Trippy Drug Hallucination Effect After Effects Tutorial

Hello, I'm Jackson from Step by Step Effects. So this episode is gonna be maybe part one of numerous episodes on different types of drug effects. Some will be in camera, some will be in editing. I'll be using After Effects, but you can take these ideas and use any software you can think of to do a similar effect.
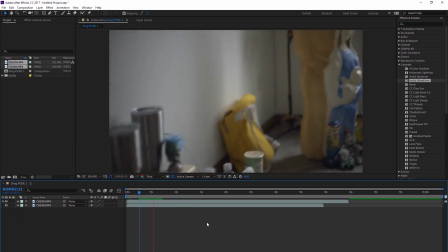[0:55]
Alright, so this effect is a lot of trial and error,
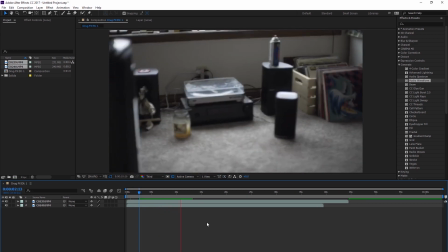[1:00]
except the error isn't an error because there's no way to do it wrong or right.
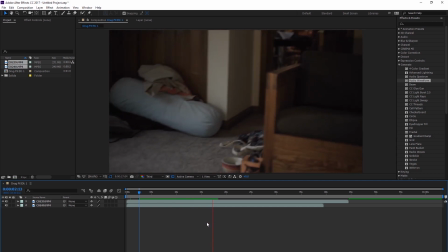[1:06]
I'm doing a lot of random stuff. I was just kind of playing around, and that's how I came up with a lot of this stuff.
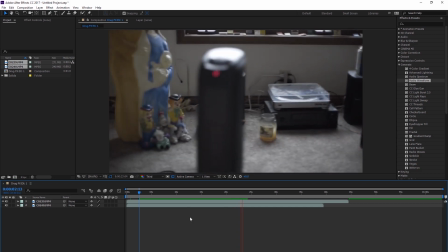[1:12]
None of it's complicated. There's a lot of different things you can do.
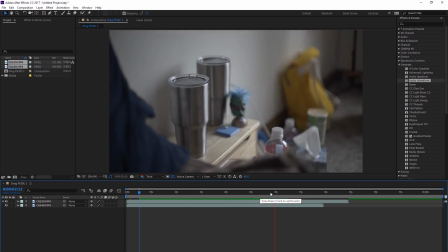[1:18]
From the preview you saw, I have various different types of effects, and that's kind of what this is.
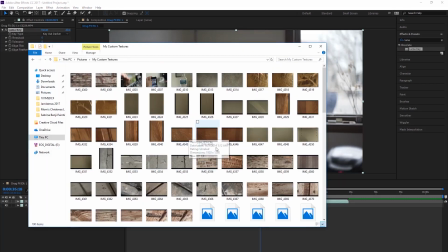[1:25]
So this is a pretty long video of me editing,
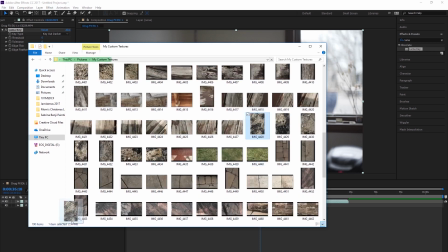[1:31]
and I'm just keeping it slightly unedited, just so you can see the different things you can do and the different effects it pulls off,
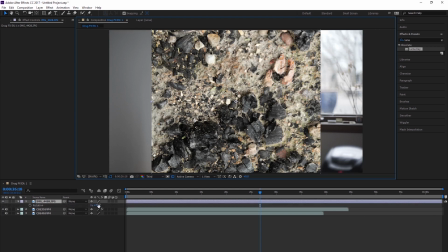[1:40]
because some I don't use in the final test footage, but is still valuable to know if you like how that looks.
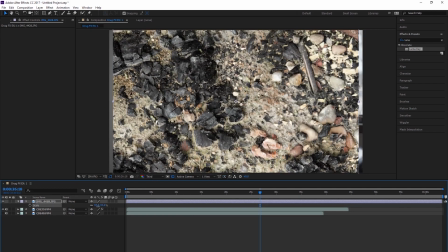[1:49]
Now this is a texture, a photo of inside a fire pit that I took a long time ago in a folder I have of just textures that have come in handy quite a lot ever since years ago when I made that.
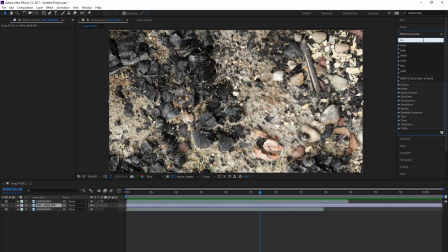[2:07]
So you don't have to use the royalty-free textures or paid ones or ones with watermarks in front of it.
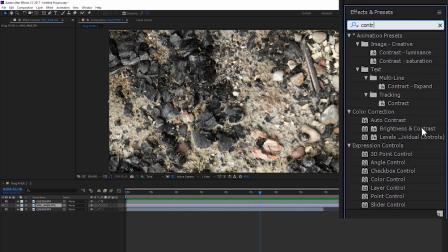[2:17]
So what I'm doing with this texture is I'm gonna warp it and add keyframes to the warp so it moves,
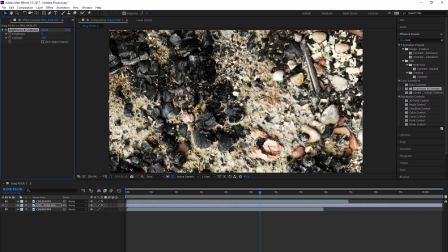[2:25]
and I'm gonna change the hue and saturation as time progresses.
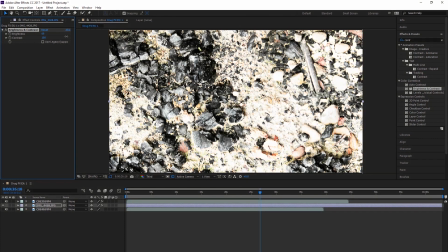[2:32]
And here I'm adding a lot of contrast and just trying to make it look
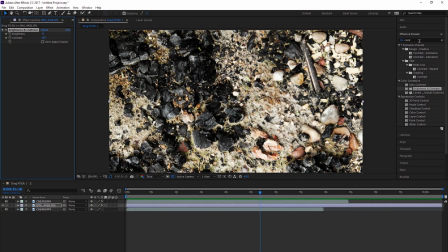[2:40]
abstract and interesting.
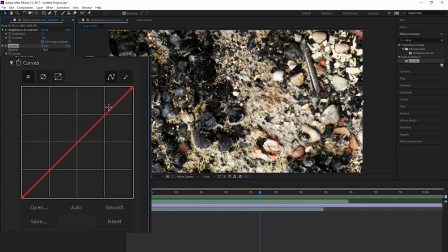The test footage, the effect would look a lot different if I used different textures, and
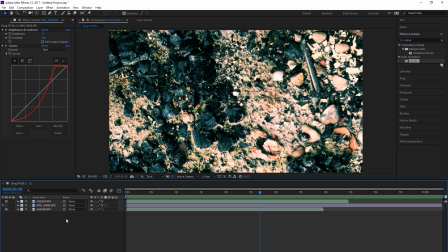[3:03]
I would even suggest maybe instead of a picture of a texture or of anything, because you're warping it, so you could really use any starting point, maybe using a video instead. So then, because I'm creating the movement with the warp, but if you had a warp and camera movement or a motion
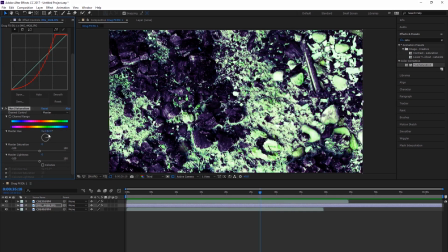[3:23]
as the plate we're using here, then that could be a cool effect.
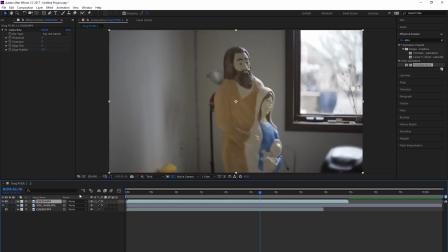[3:35]
There's no rhyme or reason for any of this. I'm just seeing what could look cool and testing things out.
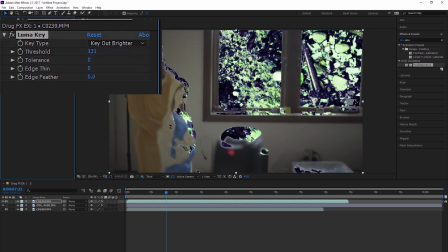[3:43]
So this Luma key, it acts as like a green screen, except there's no green screen, and so I think it's basing it on light. So like the widest stuff is acting as if it's a green screen, and obviously you wouldn't want to use this for
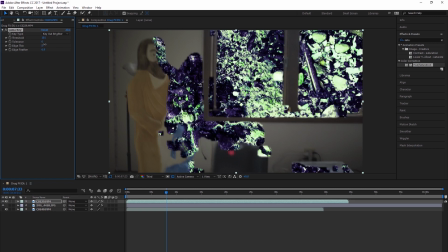[4:02]
most things because it's random and uncalculated and kind of screwing up with the footage. But
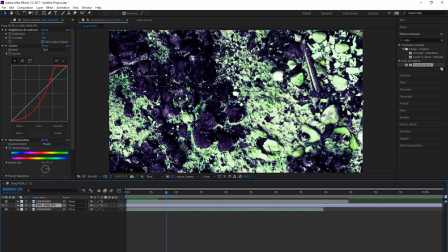[4:10]
you know, that's kind of what we want here. We want something psychedelic and abstract and weird.